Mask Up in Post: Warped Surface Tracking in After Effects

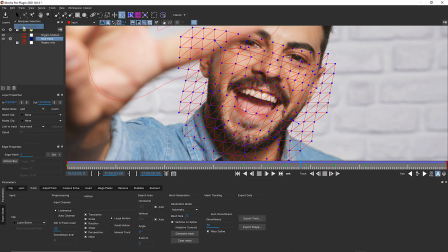(12:15)
I can select my mesh editing tool, and again, make sure I'm on lasso selection, and I can just draw a big shape right around these points and delete them.
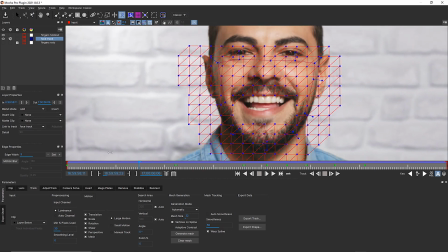(12:33)
And now the rest of my mesh is going to drive that warp. But I actually think that it looks better with the
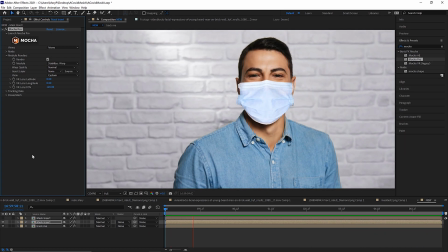(12:41)
hand-animated adjustments on the mesh warp in order to achieve a more realistic warping result.
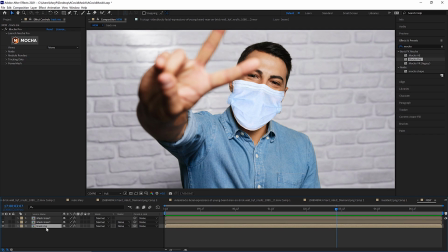(12:50)
Now we can finish the shot in a couple of ways. I can duplicate my background layer.
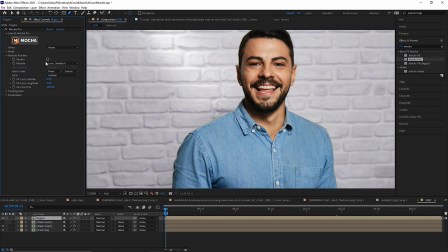(12:57)
I can call this fingers. Under my module renders, I can make sure I'm not rendering anything. And under matte, I can go to apply matte, visible layers. And we're just going to use fingers roto. So now my fingers are cut out over the top.
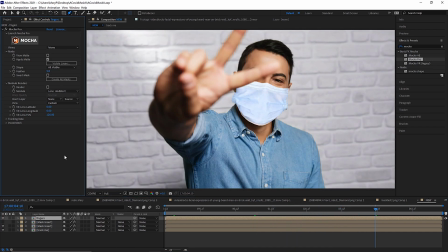(13:16)
And I can feather this right in my plugin. Another thing I can do is I can launch Mocha.
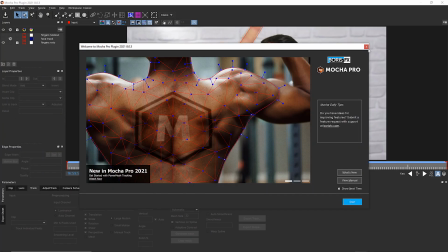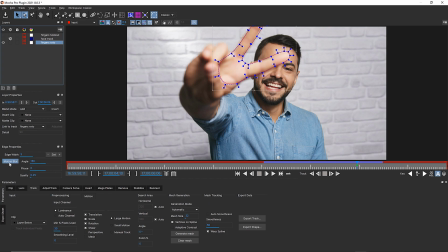(13:35)
And I can add motion blur to my fingers layer just by clicking this button, saving, and closing.
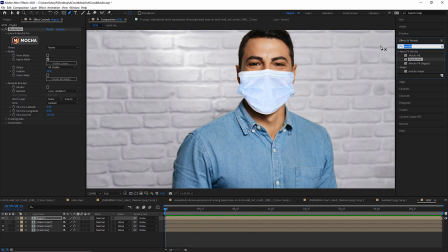(13:46)
But there's not a lot of depth to that mask, so let's find some edge light. We're going to use BCC edge lighting to add a little bit of bevel and emboss to this mask. We're going to use some top-down edge lighting.
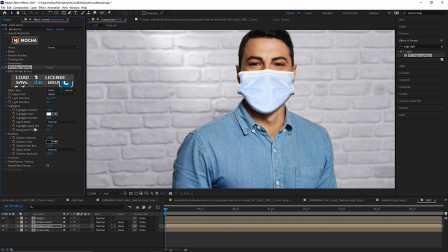(14:05)
And our highlights and shadows, we're going to do a lot of blur, like 100 pixels of blur.
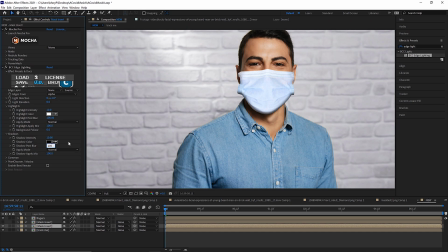(14:19)
Same thing for the shadow. Now we have a really soft and subtle edge lighting. The last thing we're going to want to do is we're going to want to apply a motion blur to the mask. So we need to add motion blur to make this look realistic.
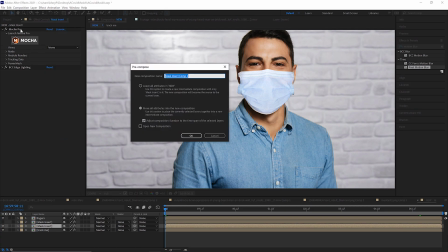(14:37)
We're going to go to layer and we're going to pre-compose this to lock Mocha and our edge lighting right inside of this mask. We're going to call this add moblur mask. And again, we're going to move all of our attributes into the new composition. We don't need to trim it anymore, so we can leave that checked off, and we hit OK.
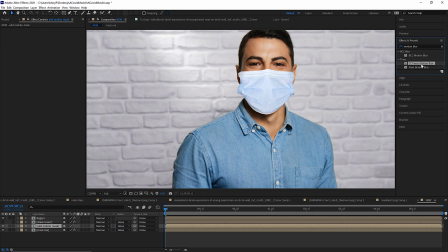(14:58)
And now we can try to use something like BCC motion blur or CC force motion blur, but I found that that doesn't always play nice with plugins. So we're going to just use a pixel motion blur and drag and drop this right onto our mask.
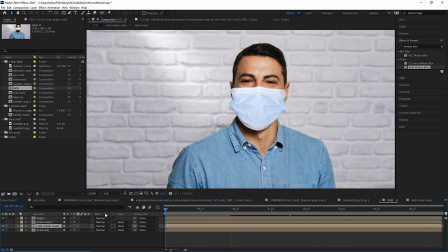(15:16)
You can add the motion blur of your choice. I find that using the pixel motion blur might be your best call.
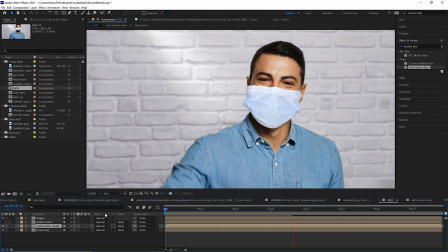(15:23)
Or CC force motion blur if you want to keep it native. You can use BCC motion blur if you use a pre-comp and make sure that it's enveloped.
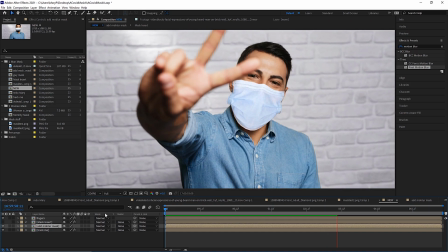(15:32)
Or you can use something like real smart motion blur as well.
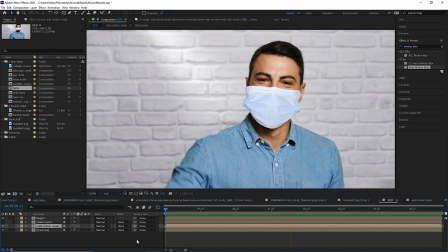(15:38)
If you wanted to be a perfectionist, you could go in and rotoscope some ear elastic. But I intentionally had this stick a little bit off his face so that we could hide it and not have to rotoscope that.
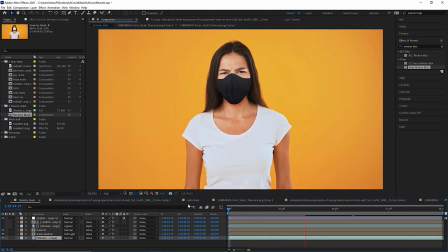(15:53)
This also works really well for cloth masks.
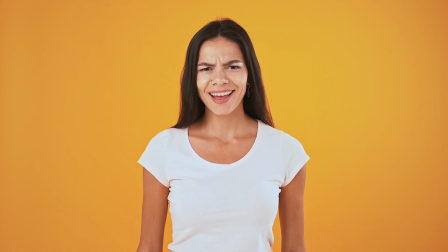(15:57)
And obviously, the more vertical your crease is, the more it's going to sell it. And the more horizontal your crease is, well, you know, depending on mouth motion, the less it might sell it.
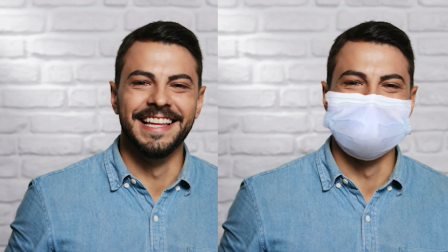(16:11)
As usual, shot planning is key. I hope those tips were helpful.